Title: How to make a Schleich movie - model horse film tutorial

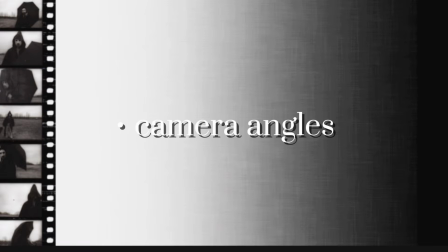It's camera angles.
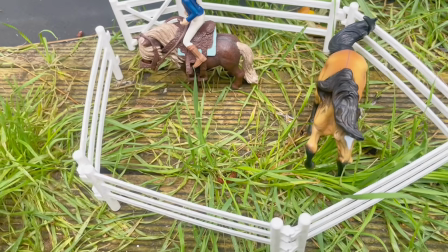If you film from above, yes, it can look really cool for a big dramatic scene, but if you film all of your shots from above, it can look very unrealistic.
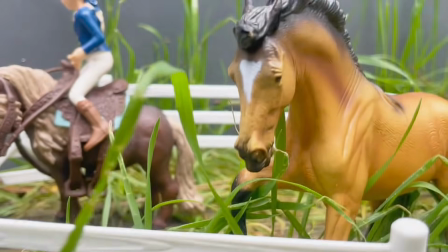But now look how cool it looks, just when you get down to the eye level of the horse. When you film from down here, look at that difference.
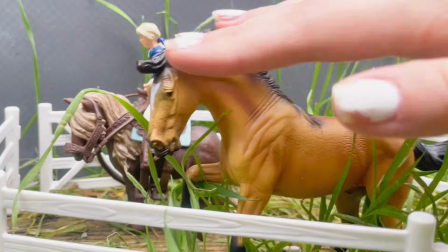That horse looks so much more natural. Here's how I'd film a scene of a horse running around a pasture.
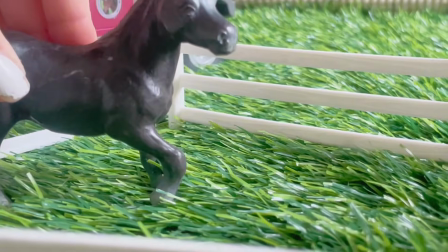You don't want to just film like this from above, it just looks like you're not even trying really.
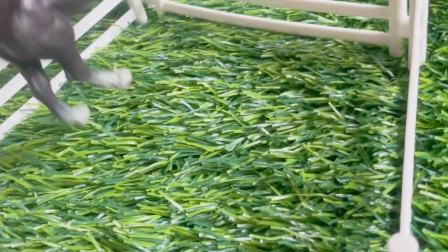It only works if you want to do it for a split second to show maybe a jump or an obstacle in the distance, otherwise, don't do it guys, don't do it.
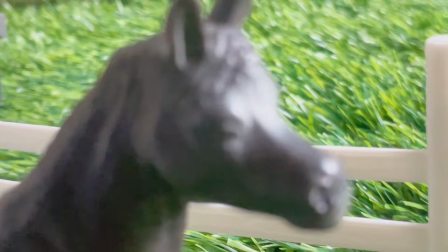You want to do some shots of the horse's body like this, and then also the horse's face or upper body as they're performing the action like this.
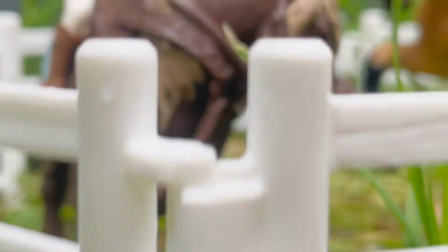If you want a character to seem big and powerful, an interesting angle you could use is from below and then pan the camera upwards like this.
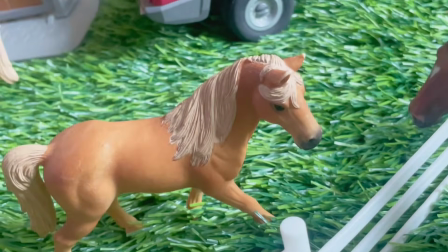Next, if you want to make a character look small, afraid, or just some kind of emotion,
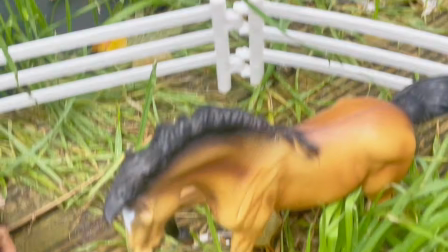you maybe take it from slightly above, not completely above the character, but slightly above, and just zoom in on their face like this.
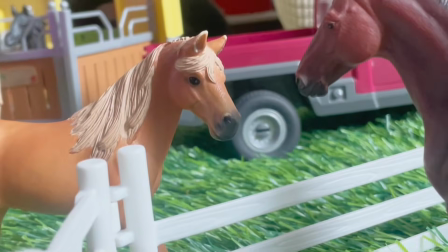So those are just a couple of camera angles you can use in your film. When you have two characters together, kinda goes without saying, you should film the one who's talking,
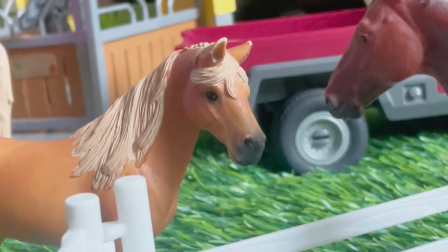unless you want to record the emotion on the other character's face. Even though they don't obviously move, you can still try and create emotion.
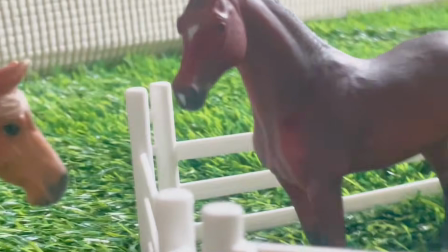If you want to be really advanced, you can even switch up the angles mid-conversation,
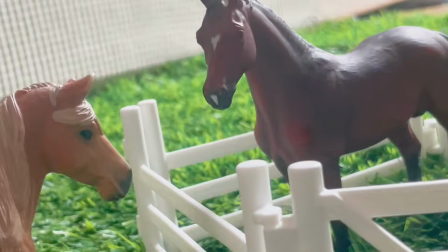but that would mean you need to edit in the recording later, and well, that brings us nicely into editing.
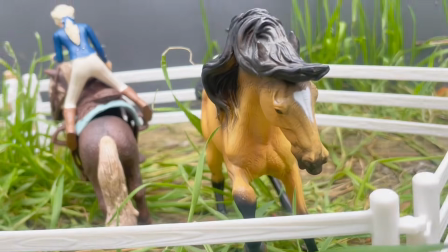Editing is probably one of the most important parts in filming that I
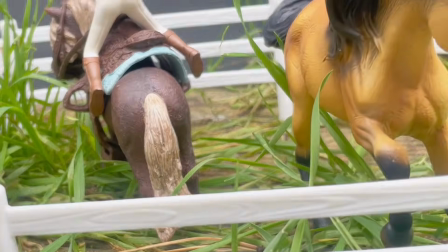don't like as much as filming and gets overlooked by me a lot.
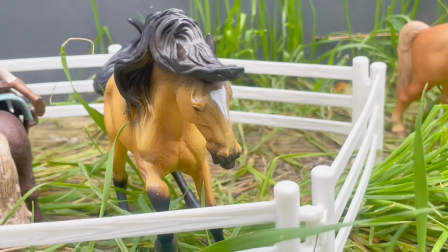So now I'm going to show you guys a scene from a movie that I ended up not releasing, but you've got to tell me which one you prefer.
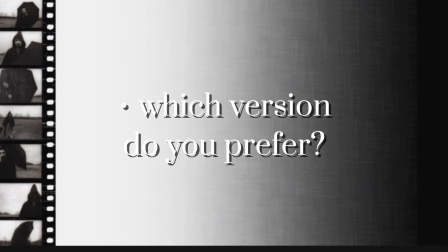So I'm going to start off with the unedited, completely raw, no audio version.
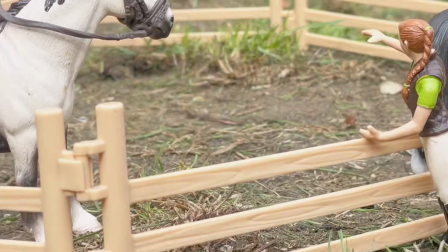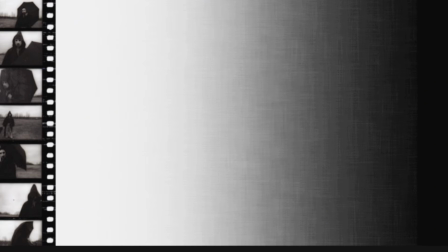Now let's add in some sound effects, some music, and see how different that scene looks.
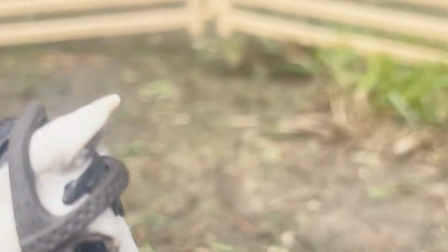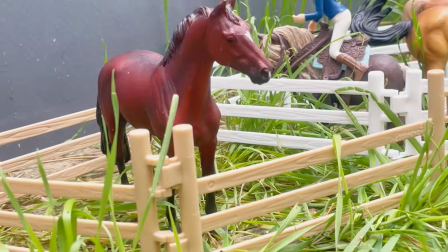I do all of my editing on CapCut, which is free, I believe,
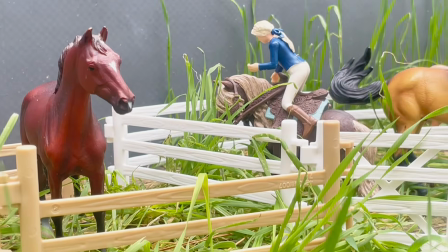although I accidentally paid for a subscription, so now I have CapCut Pro, but I've always done it for free.
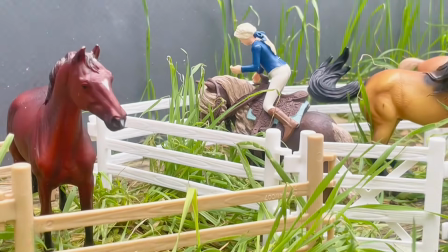You can just get it on your phone, and it's super simple to use, so that's what I use. No gatekeeping here, guys.
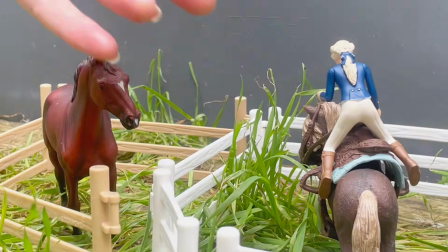There are lots of tutorials online, but if you'd like, I can make one in the future as well. So thank you guys so much for watching.
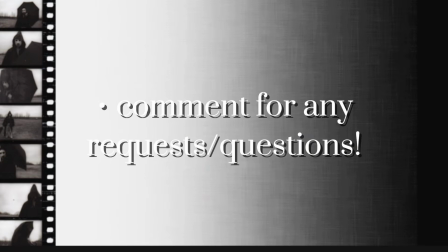That was my super quick, super simple tutorial on how to make a horse movie.